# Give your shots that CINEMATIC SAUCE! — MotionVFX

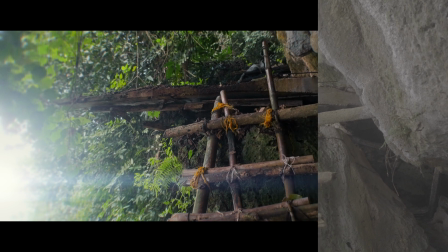24s
Sometimes all shots need are a little sauce to help them look more professional and cinematic.
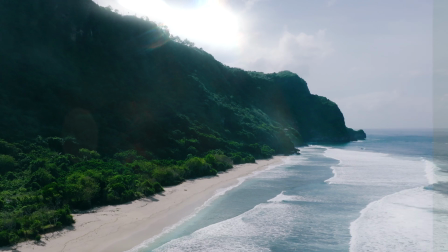29s
In this MotionVFX tutorial, we're going to go over how a few plugins can help you achieve that.
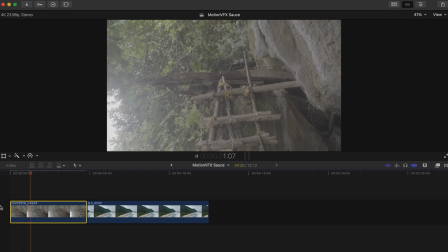36s
Let's take a look at this shot, which is just a shot of a wooden ladder in the jungle. Hardly cinematic, I would say. It's shot in a log profile, so we'll need to convert it to a Rec.
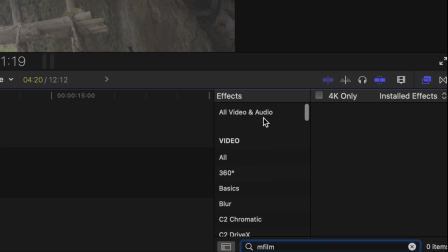46s
709 color space first. Let's use mFilm Look. I'll double-click to apply, and open my inspector window.
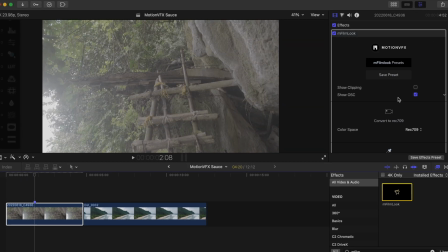55s
I'll head down to Convert to Rec.
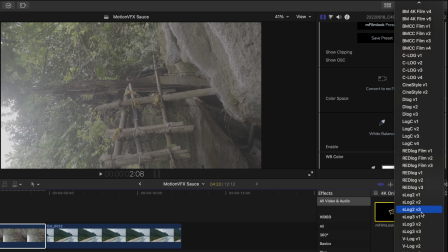58s
709, and since this was shot on the Sony a7S III, I'll change this to S-Log version 1.
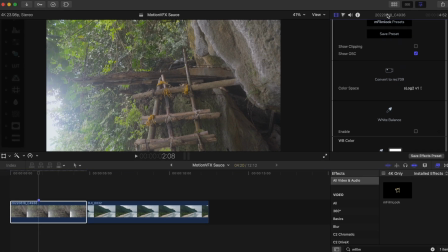66s
I'll double-click the top of the inspector here so we can lengthen the inspector window,
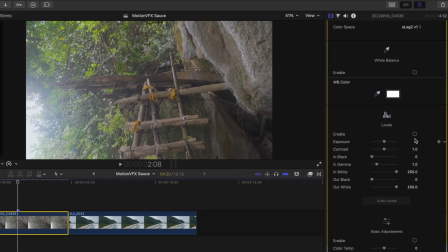70s
and let's toggle on levels so I can add a bit more contrast into this shot.
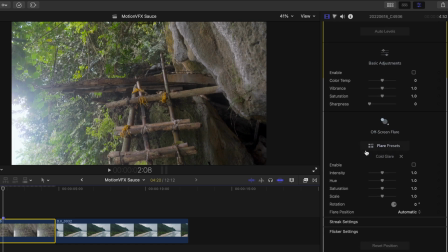76s
Next, we'll scroll down a ways, and you can see that by clicking on Off-Screen Flare,
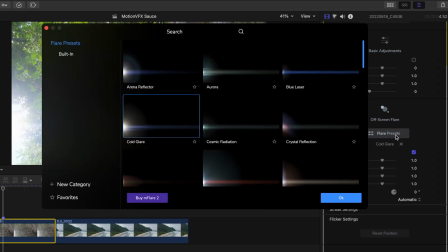81s
we can add some of that cinematic sauce to this otherwise boring shot.
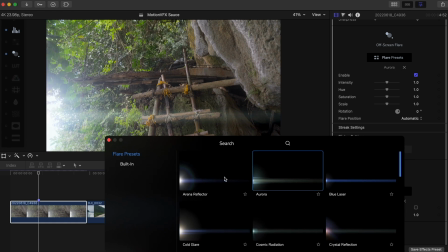85s
If I want, I can head into the flare presets and change the flare to another option, but I kind of like this first option, Cold Glare.
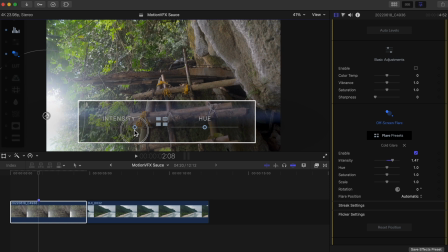93s
You can also adjust the intensity and the hue of that flare pretty easily if you'd like.
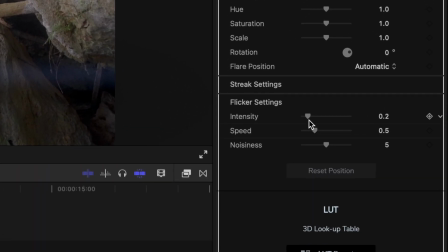98s
And because this flare would assumedly be flickering through the trees, let's open the flicker settings and bump up the intensity and the speed a bit.
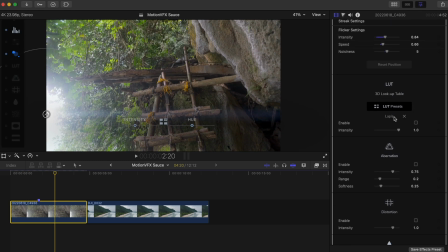108s
Next, let's head down to our LUT presets to find a stylized look that'd fit this shot.
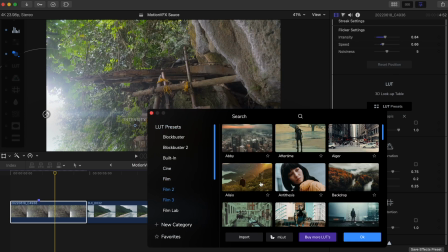114s
Let's head into mLut Film 3 and go with Sentinel.
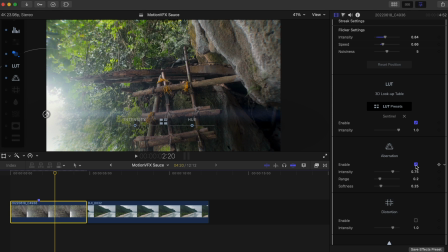121s
We'll turn on a bit of chromatic aberration and adjust the intensity and softness. And all that's going to do is give a little bit of color fringing on our edges here, which in my opinion helps to bring our eyes into the subject of the shot, which is this wooden ladder.
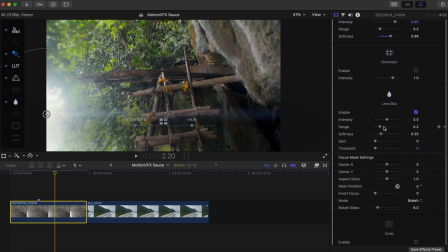137s
Let's toggle on a bit of lens blur, and let's decrease the range so it doesn't blur as much of the shot. And then we'll increase the intensity. Maybe I'll add a bit of film grain to give the shot more of an analog feel.
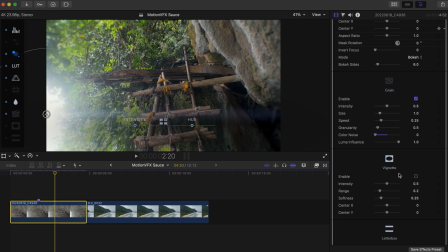150s
And I'll lower the color noise to 0 so there's no color in our grain. The final thing we'll do in mFilm Look is toggle on our CinemaScope letterbox here.
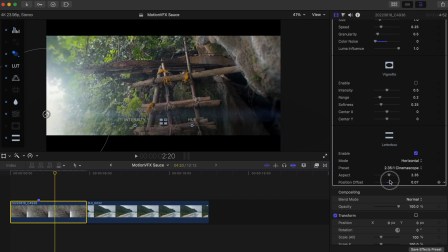159s
And I'll adjust the position offset so our ladder is more in the frame. The last and final adjustment I'm going to make is to bring our highlights down a tad and just add a bit more contrast to help it become a little moodier.
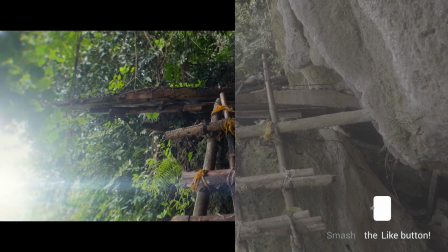172s
And we just quickly went from this boring shot to something a lot more cinematic in just a few steps.
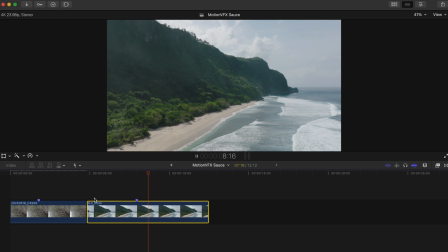179s
Let's sauce up this drone shot. It is a beautiful shot, but it is a little flat and boring. Let's go with a dreamy travel video look. I'll start with a color grade.
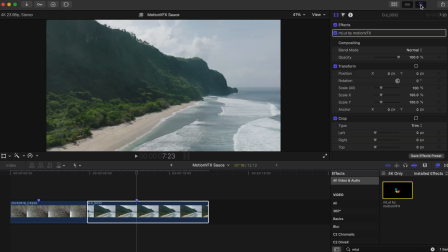189s
Instead of mFilm Look, we're going to use our free plugin mLut, which you can download on the MotionVFX website.
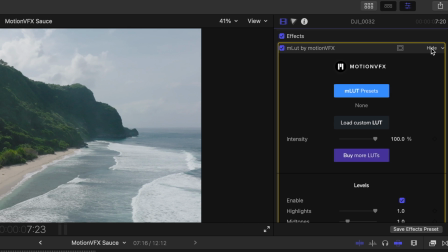196s
Let's head into our inspector window and into mLut presets.
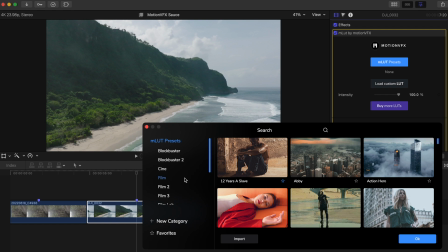200s
Now, mLut does come with some free LUTs, but in my opinion, it is definitely worth it to pick up some of these packs.
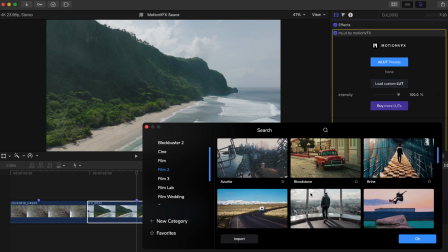206s
Let's go with Karina in mLut Film 2.
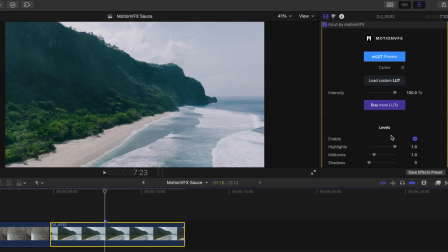210s
Maybe we'll add slightly a bit more contrast by adjusting this slider here.
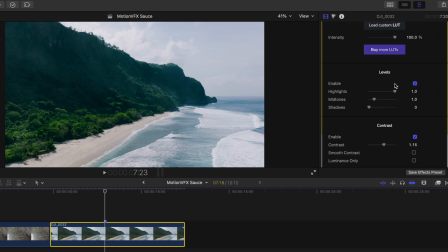216s
And I'll click Hide so we can see what we're doing better as we move on.
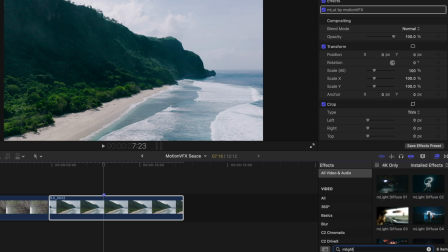221s
We're going to add another free effect to this clip, and that is mDiffuse, which comes with 6 options of streak and halation effects for your shots.
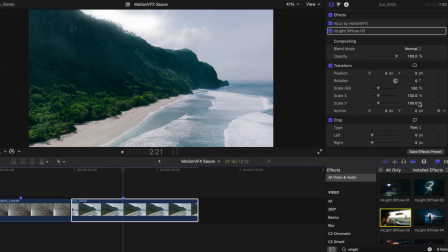230s
Let's go with Diffuse 3, which focuses on more of the halation effect, and we'll head into the inspector window to turn off the noise.
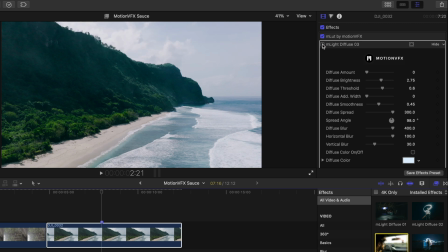237s
As you can see, this adds a bit of glowing halation in the brightest parts of our shot.
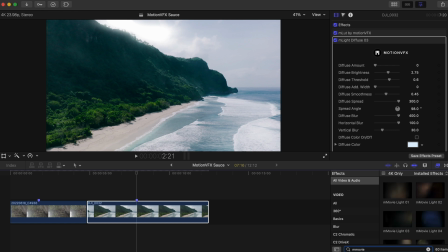243s
Next, we're going to use an overlay from mMovie Lights, which has these beautiful drag and drop cinematic lighting effects.
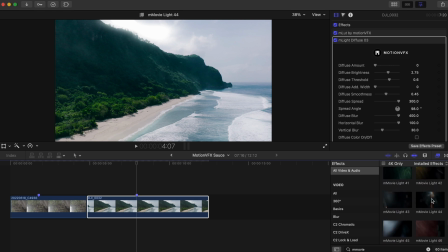250s
I'm going to go with preset number 44 here. And all I'm going to do is position it using the on-screen controls. And then I'll lower the vignette opacity on it so it's not as dark around the outside of the flare.
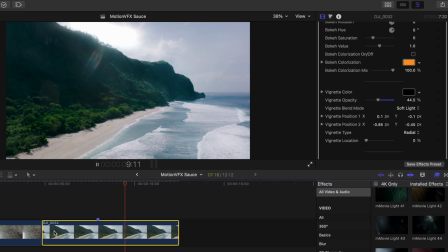267s
But if you wanted to change the other parameters, you could. There are tons of options for customization with these.
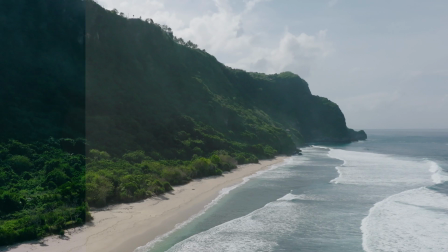273s
So we went from this to this.
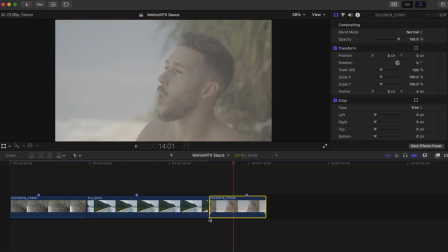279s
Last and final example, and I know what you're thinking, it's not possible to make this shot of me eating a cookie cinematic. Just can't be done. It can and it will. Check this out. Let's add mFilm Look to the shot, and since this was shot in a log profile, let's convert it to Rec.
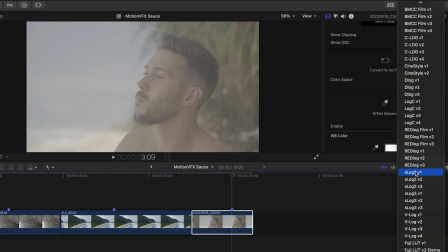294s
709 the same way we did in the first example. Now we'll need to add some contrast back into the shot.
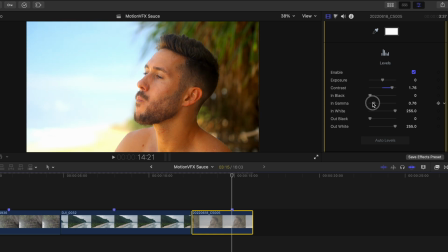302s
I'll lower my midtones a bit, as well as my highlights a bit more. Movies tend to have slightly darkened highlights, so we'll go for that look here.
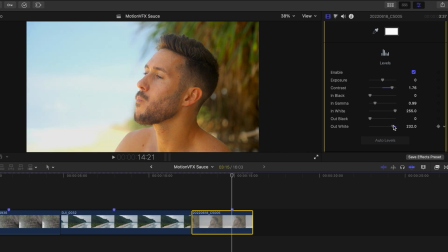311s
You may or may not be able to tell that my shot's color is a bit off. We can make that adjustment by heading into Basic Adjustments and swinging the color temperature slider here.
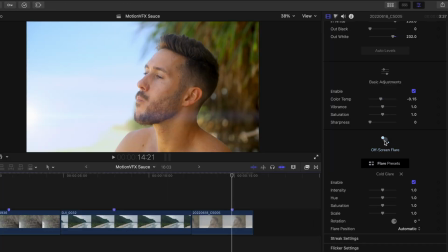321s
Now we can head down the list and add a flare.
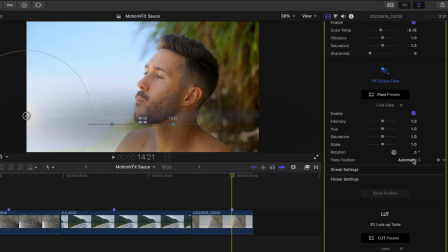325s
I'll switch the flare position to manual so we have full control over the position and movement of the flare. Then I'll use the on-screen controls to position it so it looks like this glare is the sun. I can make this bigger using the on-screen controls as well.
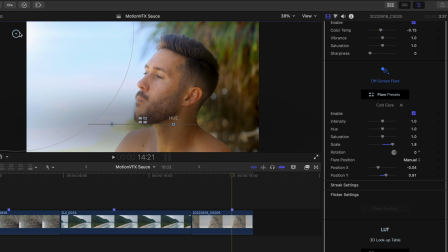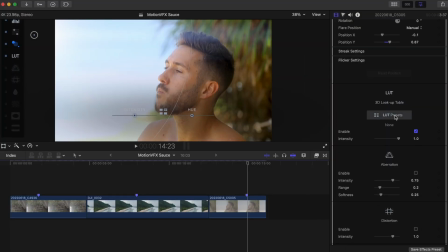345s
Now that we have that set, let's add a LUT.
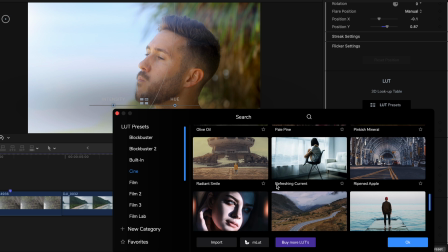348s
Let's go with a LUT in our mLut Synth pack, and I'll go with Refreshing Current, which adds a cooler vibe to my shot.
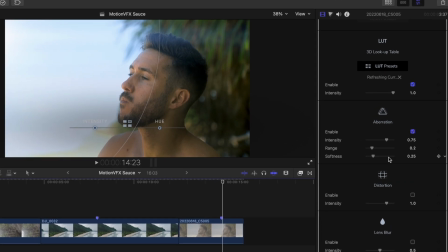356s
I'll toggle on some chromatic aberration, and we'll select some lens blur to help create more of a shallow depth of field look. I'll change the aspect ratio of the blur so everything inside these inner lines are clear and sharp, and everything outside starts to blur.
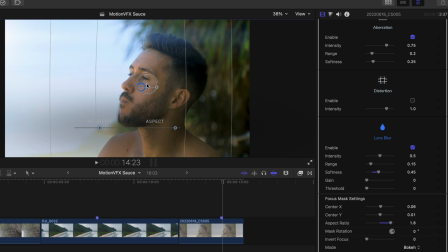371s
We can adjust the feathering by increasing the distance between the inside lines and the outside lines.
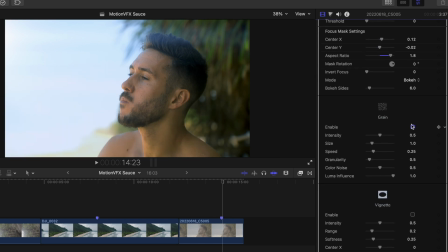378s
Next, we'll add some grain, and I'm going to go all in on this one, full grain power, and I'll bring the color of the grain to 0 again.
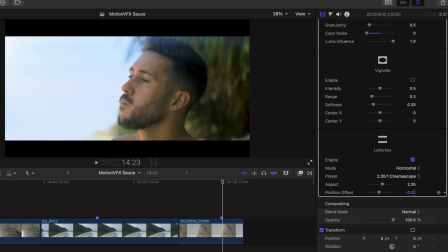386s
The final thing I'll do is add a letterbox to the shot, but instead of the standard letterbox size, let's go with the Super Panavision aspect ratio.
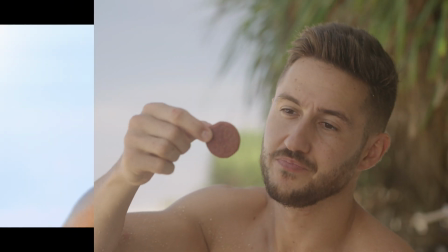395s
So we went from this Rec 709 version of the shot to this.
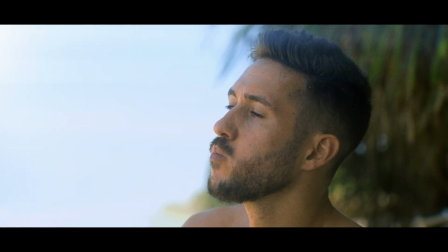400s
These were just a few examples of ways to give your shots that cinematic sauce, but to see more ways,
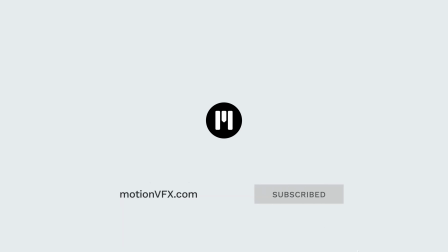406s
you're gonna have to subscribe to this YouTube channel and switch notifications to all so you get notified about every video. Have a great day, guys.